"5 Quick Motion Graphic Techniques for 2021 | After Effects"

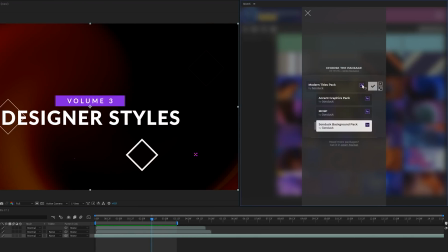[4:02]
graphics to help take this to the next level and we have a handful of different packs for extension right here in after effects so you can build up your
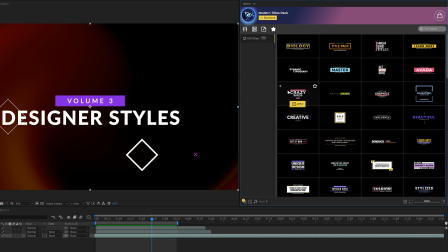[4:07]
library of templates that you can apply into any project you are working on so if you're looking to save time in after effects while producing awesome work you can take a look at our motion graphic starter pack i will link it below if you do pick up anything off our website you will be
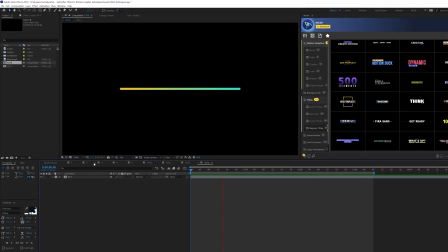[4:19]
supporting our channel so thank you very much and our fourth technique is about creating a quick background animation so a lot of people
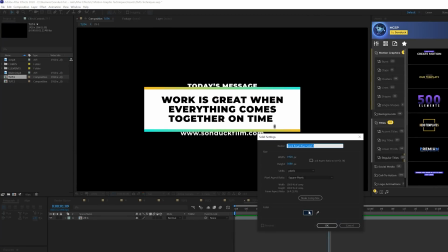[4:25]
what they like to do is go to layer new solid and just kind of create a very a very simple background for the graphics maybe that's
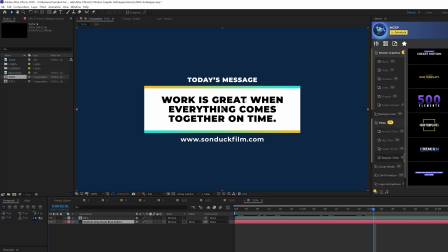[4:32]
what works and you know that's better than having a black screen and you know that's what serves the purpose but what i like to do is with
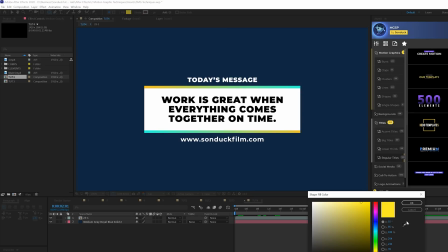[4:38]
that background i'll go ahead and grab say the ellipse tool here and you know i can change this to like maybe a darker color
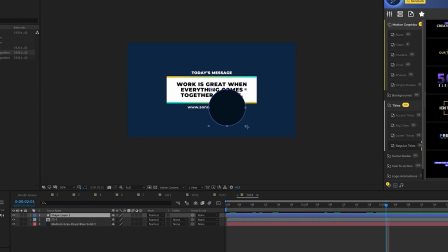[4:44]
or something like that and what i'm going to do is just draw out a circle hold down shift on my keyboard and i'm just going to make sure this
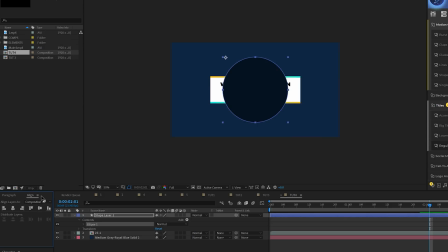[4:50]
is centered in the middle of my composition with the align tab and ctrl double click the pan behind tool so then we know that anchor point is going to be in the center and all we're going to do here is we'll come here to the beginning of our timeline hit s our keyboard for scale add a keyframe for that you know and we'll set the scale down to zero percent and then we'll move forward in time maybe by a second and
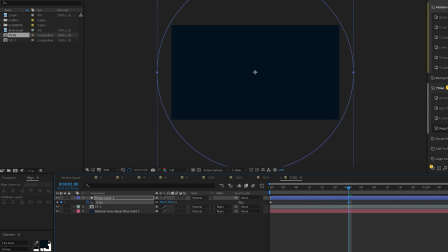[5:07]
then we'll scale this all the way to fill the composition like this boom then what we're going to do is like pull those keyframes
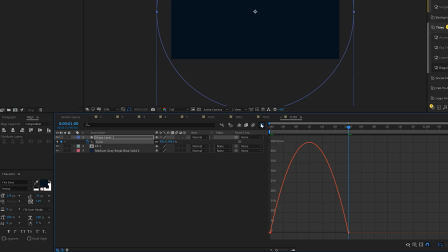[5:14]
hit f9 on the keyboard to make them easy ease keyframes and we'll come here to the graph editor and we'll select the point down here and we'll simply drag out the
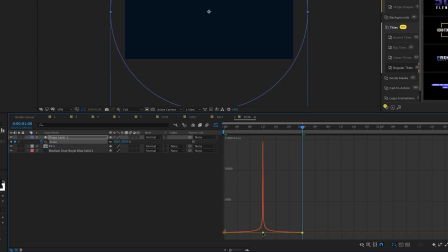[5:22]
point here and drag out the other point what right across and boom make sure this is right underneath our title or graphic
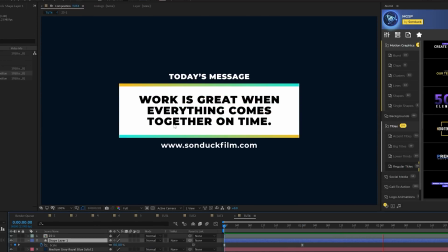[5:30]
you're working on and now what's going to happen boom it's just a lot more impactful than just having a solid background there.
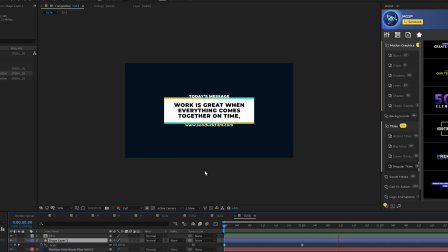[5:37]
So if you're going to have a solid background in the beginning because that's what works for your project, just animate it really quick with a circle or some other graphic. Just a really cool idea just to bring a little bit more detail to your animation.
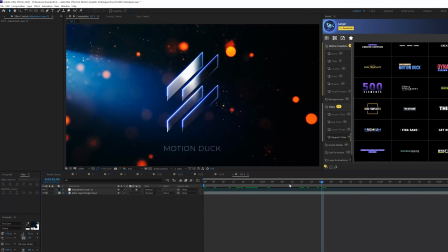[5:48]
For our fifth and final technique, it's about creating a very controlled camera lens blur that works great for motion graphics because it creates bokeh as if it was shot in camera.
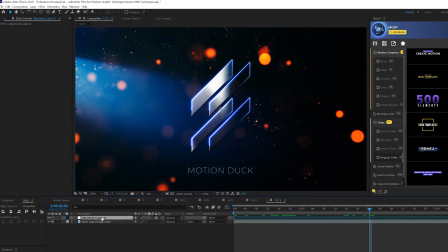[5:56]
So let me show you how this works. So first of all, you have all your work done.
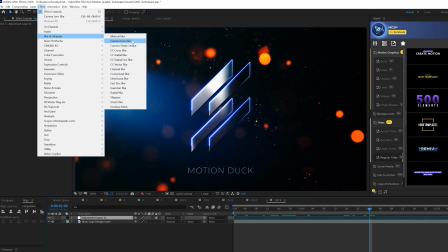[5:59]
Go ahead and create an adjustment layer and go to effect blur and sharpen and add camera lens blur and it's
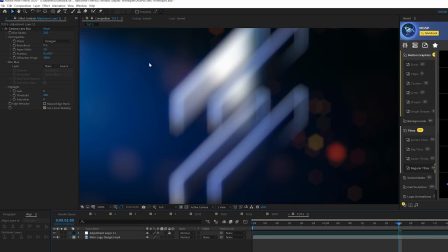[6:06]
a really subtle effect but let me punch this up if we start punching this up you'll start getting these bokeh in here and it looks really nice as if it was shot on
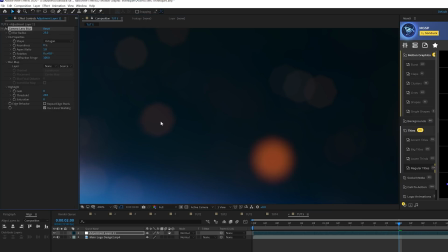[6:12]
camera and you have the ability to change that out so now it's an octagon and that's really cool but i want to talk about creating controlled
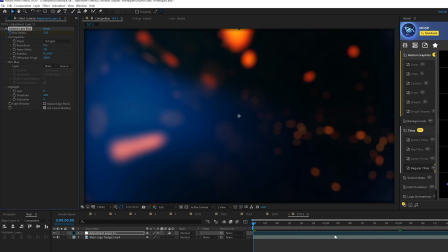[6:18]
camera lens blurs here so for example could just create you know add a keyframe here and you know have it go back down to zero so you
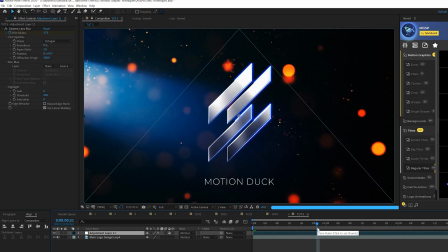[6:25]
have a very nice soft focus at first and everything pops into play and i think that's awesome but also what i like to do with this effect is
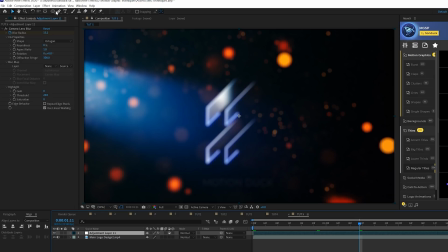[6:33]
create very controlled uh focuses so for example what i'm gonna do is come here and grab say the rectangle tool or the ellipse tool whatever
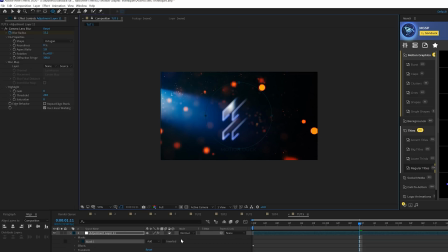[6:40]
i want to do and i could just mask around the logo if i wanted to or any other important part of my scene and i can click on subtract
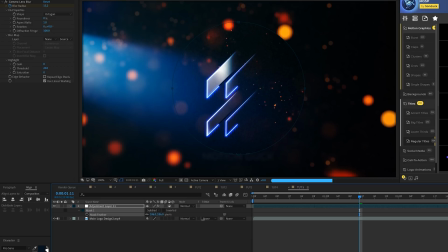[6:48]
on that mask and then hit f on my keyboard for mass feather and really feather this out and make sure you check on repeat edge pixels as well so it's a very subtle look to some motion graphics like this one and you don't have to animate the blur
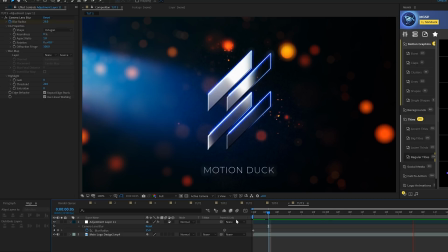[6:59]
out you can keep it around your main graphics and it blurs out the rest of the composition and it looks really cool you know it looks great in other
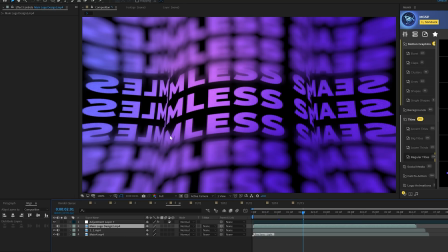[7:04]
examples as well and obviously depending on how much you punch this up this can look really great for other graphics as well so those are my five really quick techniques moving into 2021 that i wanted to put out there in this video so hope you enjoyed them and if you did enjoy this
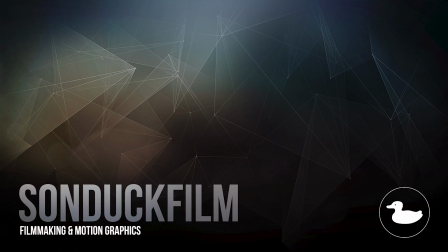[7:18]
video be sure to hit that subscribe button because we post multiple post-production tutorials every single week right here on the channel you can also hit me up on my social media networks. Those links are below. And always be creating.